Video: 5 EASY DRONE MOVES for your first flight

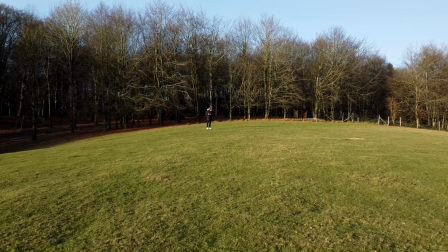This right here is a dolly in shot, which is one of the easiest drone moves to learn as a beginner.
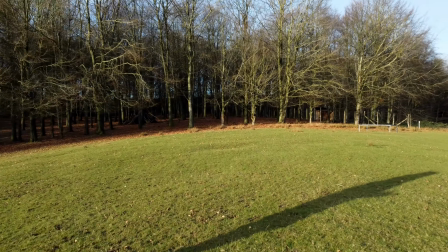In fact, this shot was recorded during my second flight ever. I began flying drones only 2 months ago,
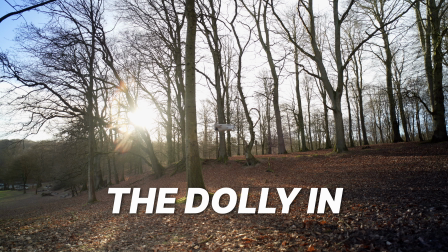and the 5 easy moves that I'm showing you today will give you nice looking footage right from the start.
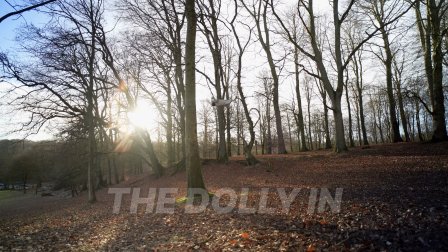For the dolly in, hover the drone at the height you want, face the camera in the direction you want to fly,
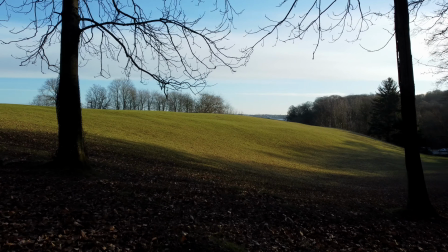and then push the right stick up to make the drone fly forward toward the location or subject you want to introduce. One important note about getting smoother footage is to keep a steady pace throughout the shot.
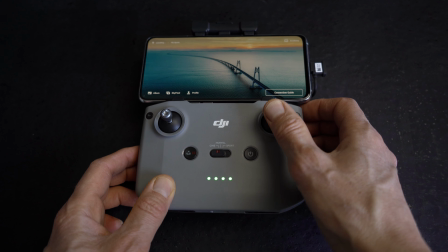The easiest way to do this is to push the stick all the way up and keep it there.
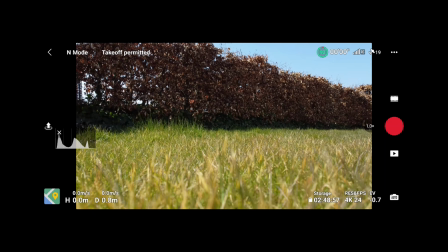If you want to adjust the speed of the drone, the simplest way is to switch between the Zen and normal and sport mode on your controller. The dolly out shot. This is the opposite of the dolly in shot.
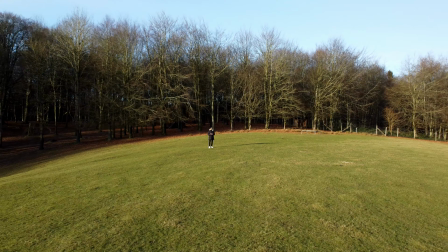This time you're starting at the location or in front of the subject and then flying backward by pushing the right stick down. You'll want to have visual eye contact with the drone, as the camera won't show you any obstacles in your way.
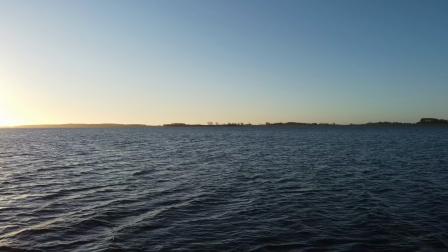Or you could just film the whole scene flying forward and then reverse the clip in your editing software, as I did here. Number 3, the tripod. This is the easiest move of them all.
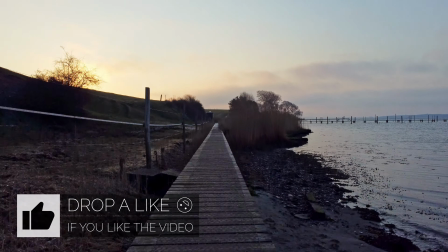You go to a location, put the drone up in the air and fly to where you want your scene to happen.
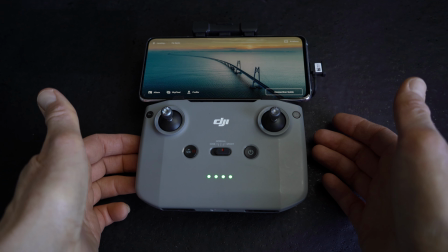Then you take your hands off the controls and leave the drone hanging in the air like a tripod.
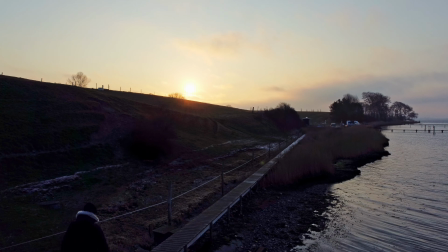Now you should have something or somebody interact with the scene like I'm doing here. This shot also looks great with the camera pointed downward. On the DJI controller, you push the FN button in the top left corner. The rise up is another way to reveal the location of your scene,
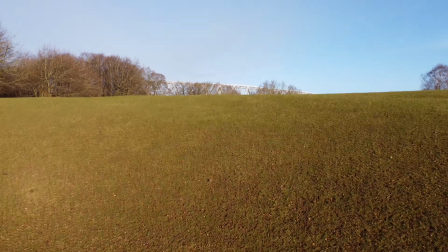but this time you're moving the drone upward instead of forward, as we did with the dolly in shot.
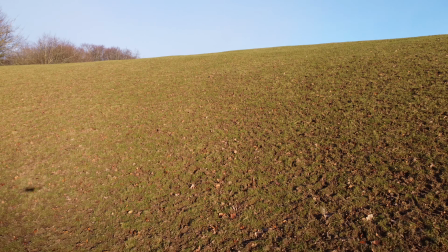All you have to do is to align the drone at a low point behind a hill or an obstacle, face the camera toward the obstacle,
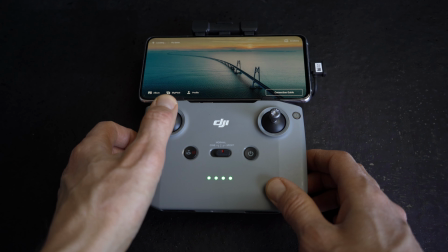and then push the left stick all the way up to fly the drone upward at a steady pace.
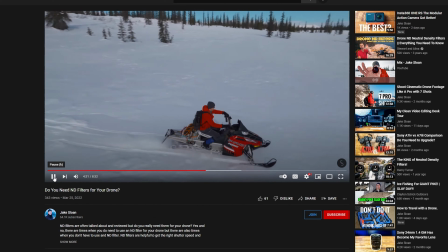Number 5, sideways. It's often used to follow a subject, or as in this case, to add a sense of speed and tension. From my experience, following a subject is not that easy, so I'd recommend starting a few meters above the ground, creating this sense of speed and tension shot.
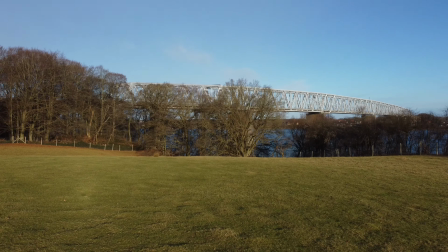You start by aligning the drone and its camera toward your scenery,
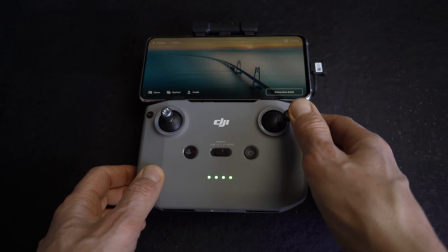then push the right stick all the way to the left or right depending on the direction you want to fly, and off you go.
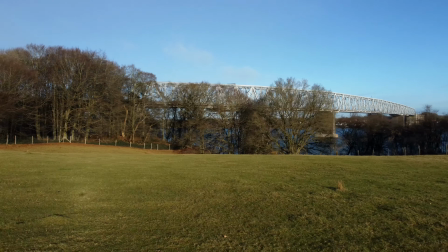You want to have visual eye contact with the drone for this move to spot any obstacles in your way.
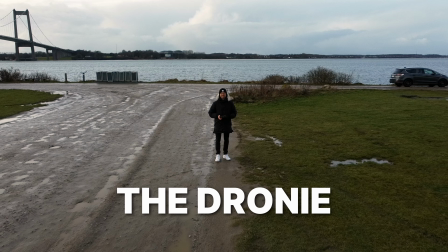No video without a bonus, right? The drone is an easy to learn move that is also one of the built-in quick shots on my DJI Mini 2.
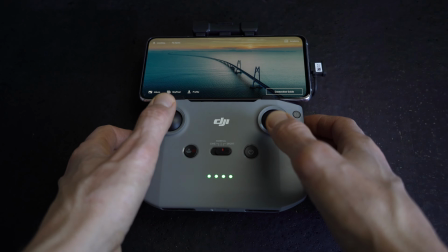Place your drone in front of your subject or your starting frame and then push the left stick all the way up and the right stick all the way down at the same time.
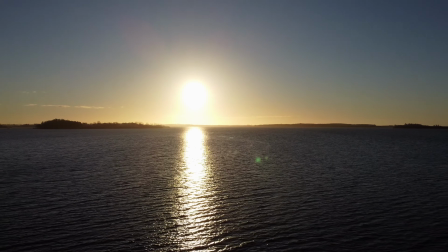This will make your drone fly backward and upward, which is a nice way to give the viewer a bigger picture of the situation. If you want to learn more about my first experiences as a drone pilot, make sure to check this video here. It'll show you my wins and struggles and prepare you for what it's like to be a new drone owner.